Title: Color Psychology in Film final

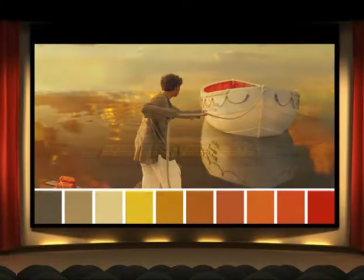(4:10)
Filmmakers can combine a multitude of colors to create certain color palettes or schemes.
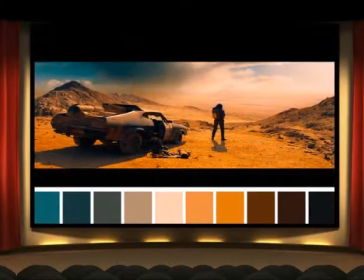(4:15)
Color schemes usually fall into two categories: balanced and discordant.
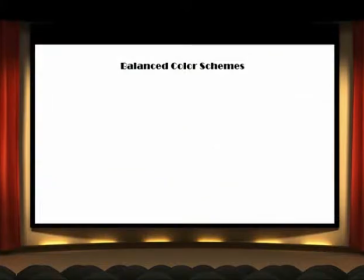(4:20)
Balanced color schemes usually involve harmonious pairs of colors on the color wheel.
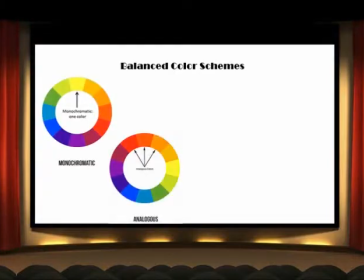(4:25)
The four types of balanced color schemes are monochromatic, analogous, complementary, and triadic.
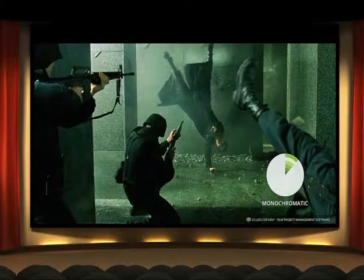(4:33)
Monochromatic color schemes involve shades of a single color. This results in a very harmonic, unified look, such as in the monochromatic greens of The Matrix.
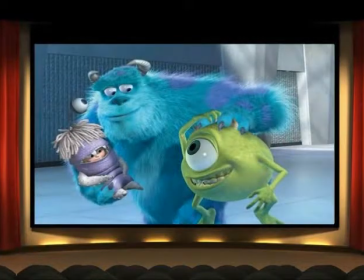(4:43)
Analogous color schemes use colors neighboring each other on the color wheel. Another harmonic color scheme, this can be seen in the green, blue, and purples of Monsters, Inc.
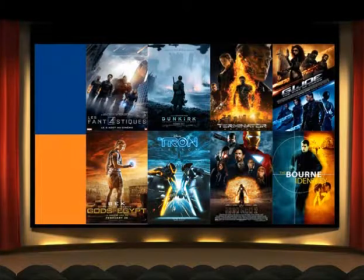(4:53)
Complementary color schemes use colors directly opposite to each other on the color wheel. This results in a high contrast of warm and cool. A common example is the orange and blue combination used in blockbuster films, since the clash of warm and cool colors can associate with conflict.
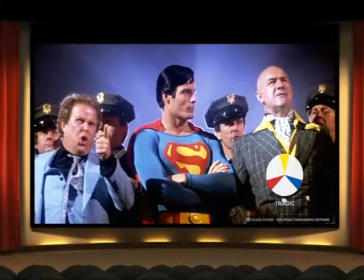(5:11)
And finally, the triadic color scheme, which involves a three-color triangle on the color wheel. Typically, these can be red, blue, yellow, or green, orange, purple. It's a very vibrant color palette and the least common.
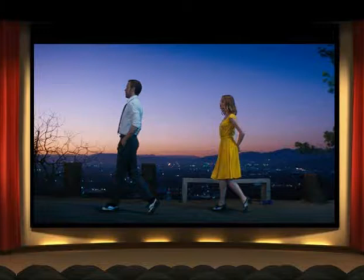(5:26)
While balanced color schemes involve harmonic pairings of color, discordant color schemes involve a deviant color that directs the eye towards certain details. The color is salient, it's unusual, and stands out, drawing our focus.
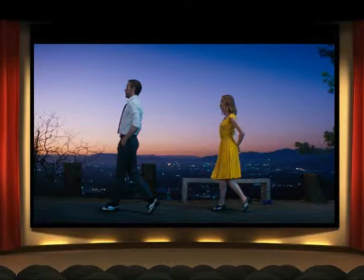(5:40)
An example of this is La La Land, where her yellow dress clearly stands out from the purple and orange sunset behind them.
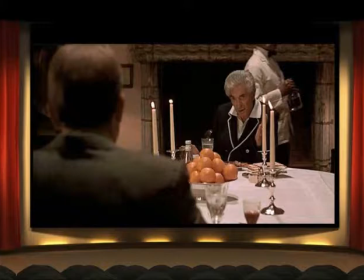(5:48)
Besides having certain color palettes for specific scenes to set tone, filmmakers often use color to associate with a specific character or recurring theme. Visually, this allows the audience to keep track of characters or themes almost subconsciously. For example, in The Godfather, whenever oranges appear, death will certainly follow.
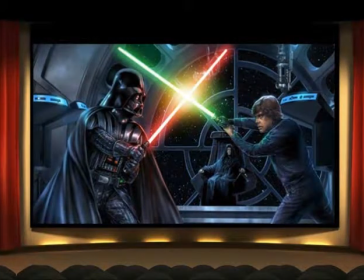(6:07)
Another example is the color of lightsabers in Star Wars, with green or blue symbolizing the light side, while red symbolizes the dark side.
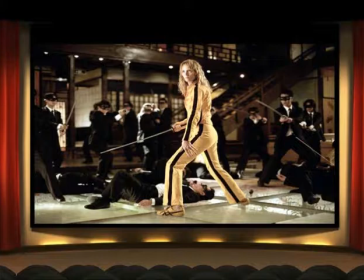(6:15)
As for character design, a recurring character often has a recurring color theme, so audiences can immediately recognize them whenever they appear. For example, Kill Bill's iconic yellow jumpsuit.
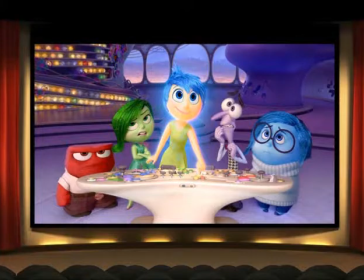(6:26)
Characters can also have color themes with mood associations, symbolizing that character's personality or role. Inside Out provides a good example of this especially, since the characters are also emotions. Here, anger is red, disgust is green, joy is yellow, fear is purple, and sadness is blue.
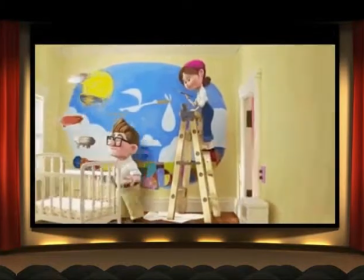(6:44)
When these established color associations shift, it typically signifies events where there are major changes to a character, theme, or plot. For example, in this scene from the opening of Up, there is a drastic mood change shown through the shift from bright, happy yellow to depressing black. Because there is no dialogue in this scene, the mood shift is entirely shown through the color change, along with the music, of course.
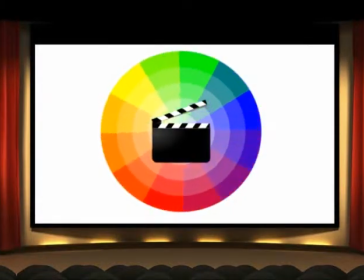(7:08)
Overall, colors cue the audience to respond in certain ways towards a film.
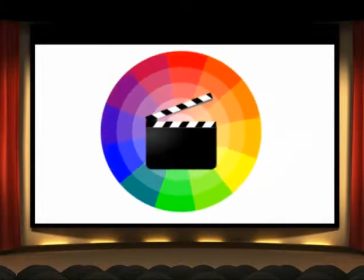(7:12)
Our interpretation of color is subjective, so filmmakers must be careful when choosing color palettes.
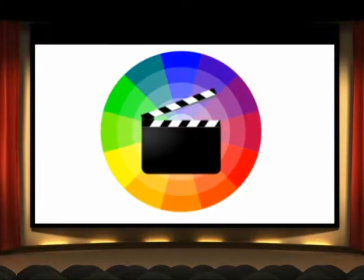(7:18)
Still, some mood associations are generally shared, so lots of scenes share the same color and mood. But ultimately, it's up to the filmmaker to decide how they want the colors to affect us.